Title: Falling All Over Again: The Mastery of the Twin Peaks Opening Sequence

It gives you a great idea of the special working relationship these two men had and it really highlights how the soundtrack
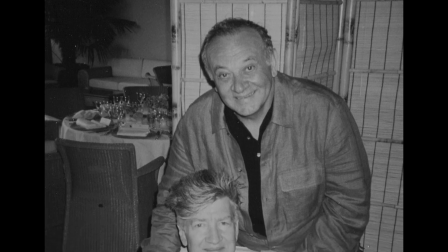16:49 is very much their baby that they made together rather than something created by just one or the other.
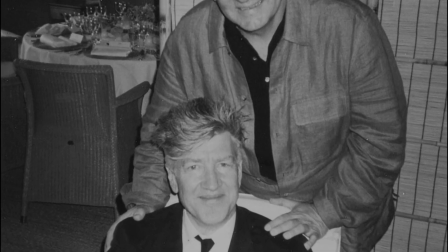16:55 Nevertheless, it was Lynch's words which originally sparked Badalamenti's musical ideas.
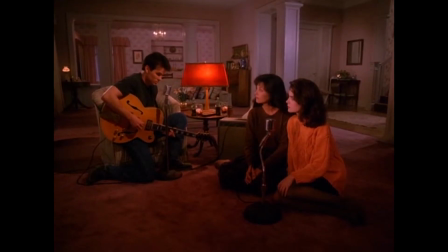17:00 Now this isn't Lynch's only successful attempt at songwriting, far from it in fact.
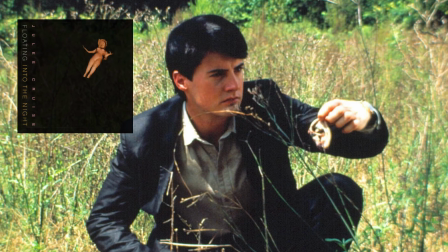17:05 Take the ballad Mysteries of Love from Blue Velvet for example,
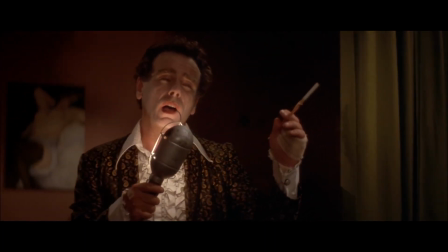17:09 a film which is like a masterclass in how to make a disturbing movie all the more haunting through the inclusion of dreamy romantic musical numbers.
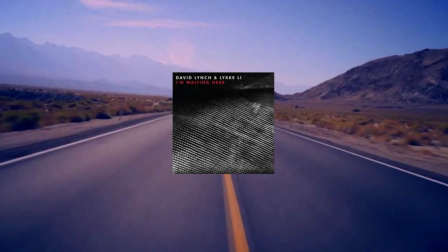17:16 I'd argue that the song he did with Likey Lee is also fairly good. It's very Lynchian in that it's hypnotic in its simplicity and sort of haunting.
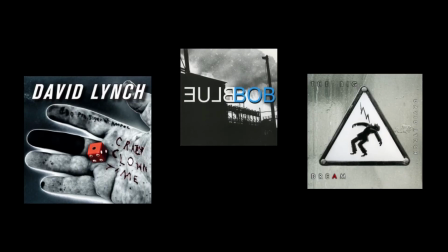17:24 That song was actually from his third studio album, so I'm sure he has a lot more songs than that,
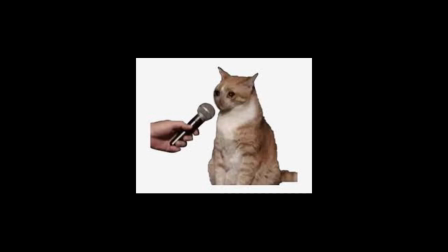17:29 but I must confess that I have not looked into David Lynch's music career very deeply.
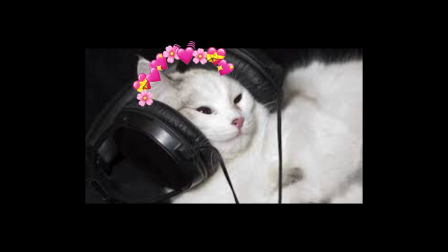17:34 If he ever does a classic R&B album though, I'll be right there. Lynch doesn't write complicated songs by any means.
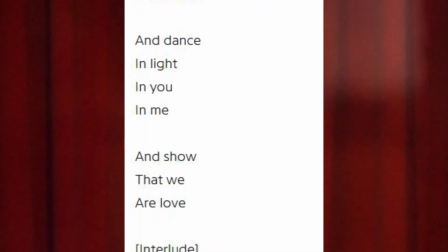17:41 Some people think that the lyrics are garbage actually, but I think pop lyrics make sense with Lynch's love of melodrama and romance.
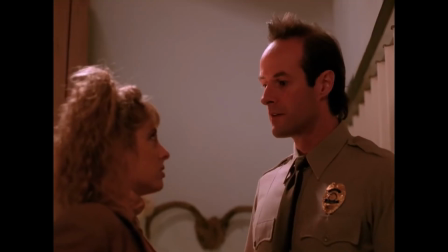17:48 I mean, Twin Peaks feels distinctly like a soap opera at times, and that's very deliberate.
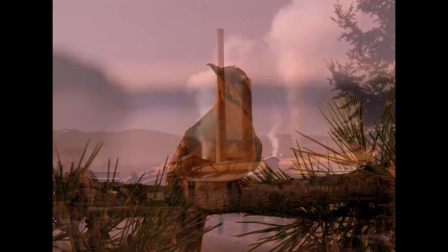17:53 Even with the saccharine lyrics taken out for the show's opening, Falling is an unabashedly emotive song,
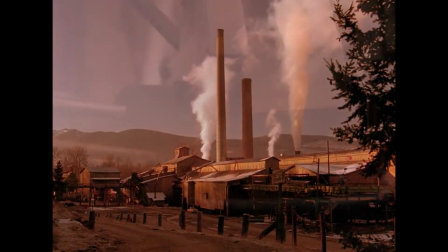17:59 and you can hear where the lyric Falling goes in the song if you listen to Badalamenti's descending notes where it goes very
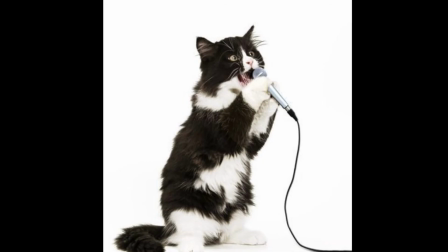18:08 nice stuff.
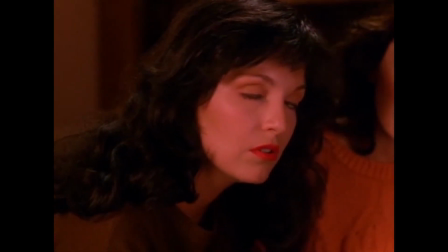18:11 It gives you that feeling of falling, i.e. of falling in love, without necessarily needing any lyrics at all.
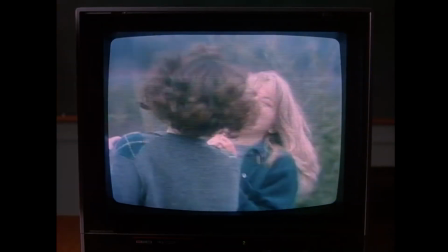18:18 And it's filled with what Claire Nina Narelli calls Lynchian innocence.
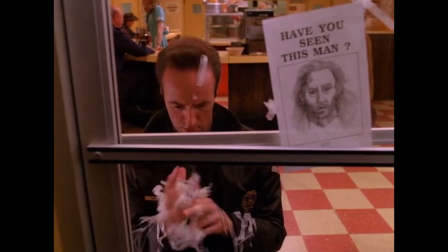18:22 I mentioned that a lot of the appeal of Twin Peaks is how it balances the sweet and the sinister, and Angelo's interpretation of Lynch's lyrics does just that.
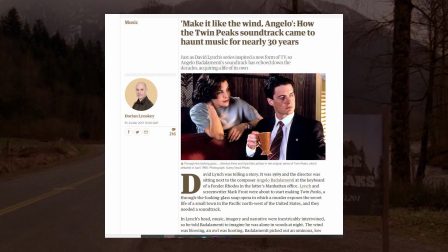18:31 Here's a pertinent quote from Rachel Zafira I found in a 2017 Guardian article by Dorian Linsky.
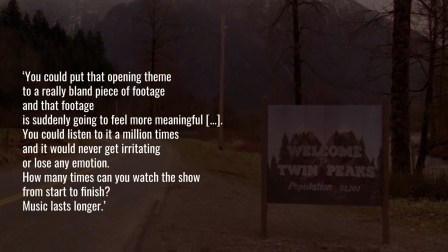18:37 Zafira argues that the effect of the opening theme has an even longer lasting impact and is even better to revisit than the show itself. You could put that opening theme to a really bland piece of footage, she says, and that footage is suddenly going to feel more meaningful.
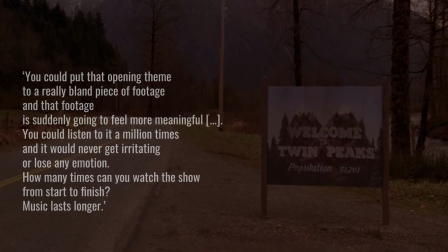18:51 How many times can you watch the show from start to finish? Music lasts longer.
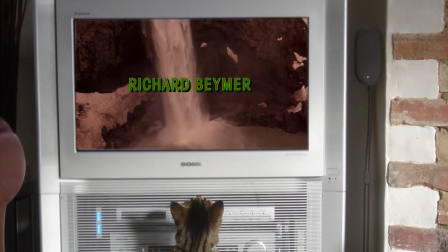18:56 Zafira may or may not be suggesting here that the imagery in the opening is in fact a little bland, or at least would lack a lot of its impact without being combined with sound. If that is what she's saying, she might be onto something, and that's not a critique of Lynch.
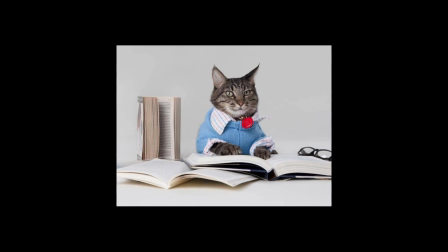19:11 Film is, at its essence, a controlled combination of sound and image. Even silent cinema had sound in the form of live music. The opening, however elegant and mysterious, is a little flat without the music, and that's okay.
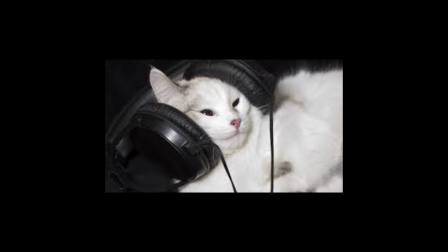19:25 I don't want to detract from her main point here, however, which is that the music often sticks in your head so much more firmly than the show itself.
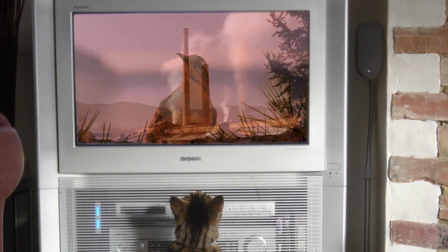19:33 By that same token, the intro might stick a lot more in your head than the show itself, and there's not a lot of shows that you can say that about.
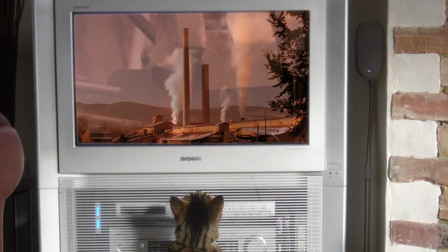19:40 I like to think that this magically ambiguous and timeless intro, paired so beautifully with Badalamenti's music,
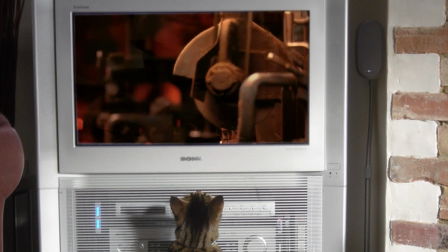19:46 was perhaps the secret ingredient that kept Twin Peaks fans entranced for those 16 years between season 2 and season 3. Instead of reminiscing a particular scene or episode, all they had to do was hear those first few notes in their mind, or picture the little bird on his branch,
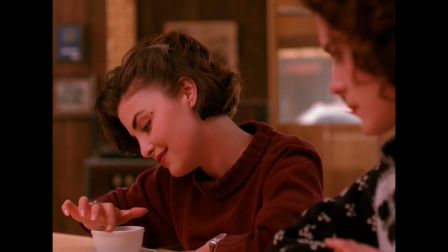20:02 and they'd find themselves immediately transported back to the dreamy feeling the show instilled in them all those years ago.
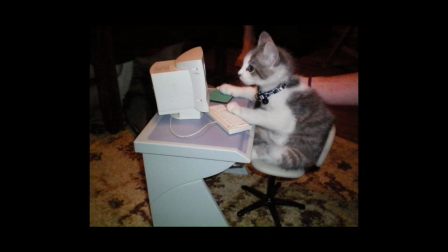20:09 And that, I think, is a good place to wrap things up
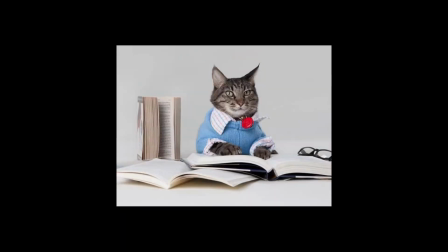20:13 because I think I've said pretty much all I had to say and also because I'm feeling very pregnant and would quite like to lie down now.
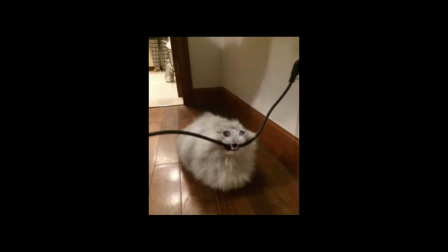20:22 This was my attempt at a shorter video, I promise. I won't know if I've achieved that until I go to start editing, but one can hope.
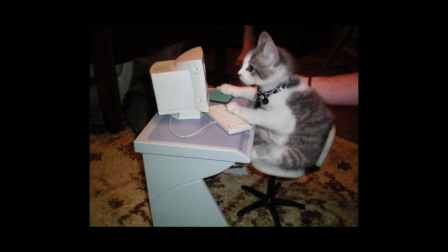20:29 I don't know if I made many novel points here or if it can even be described as much of a video essay, so consider it a love letter.
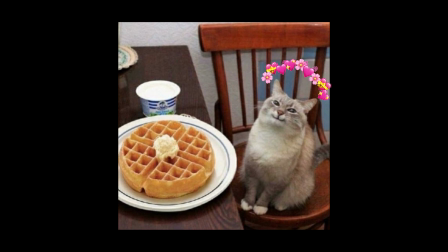20:37 Because I love Twin Peaks, and sometimes loving a show is a lot like loving a person.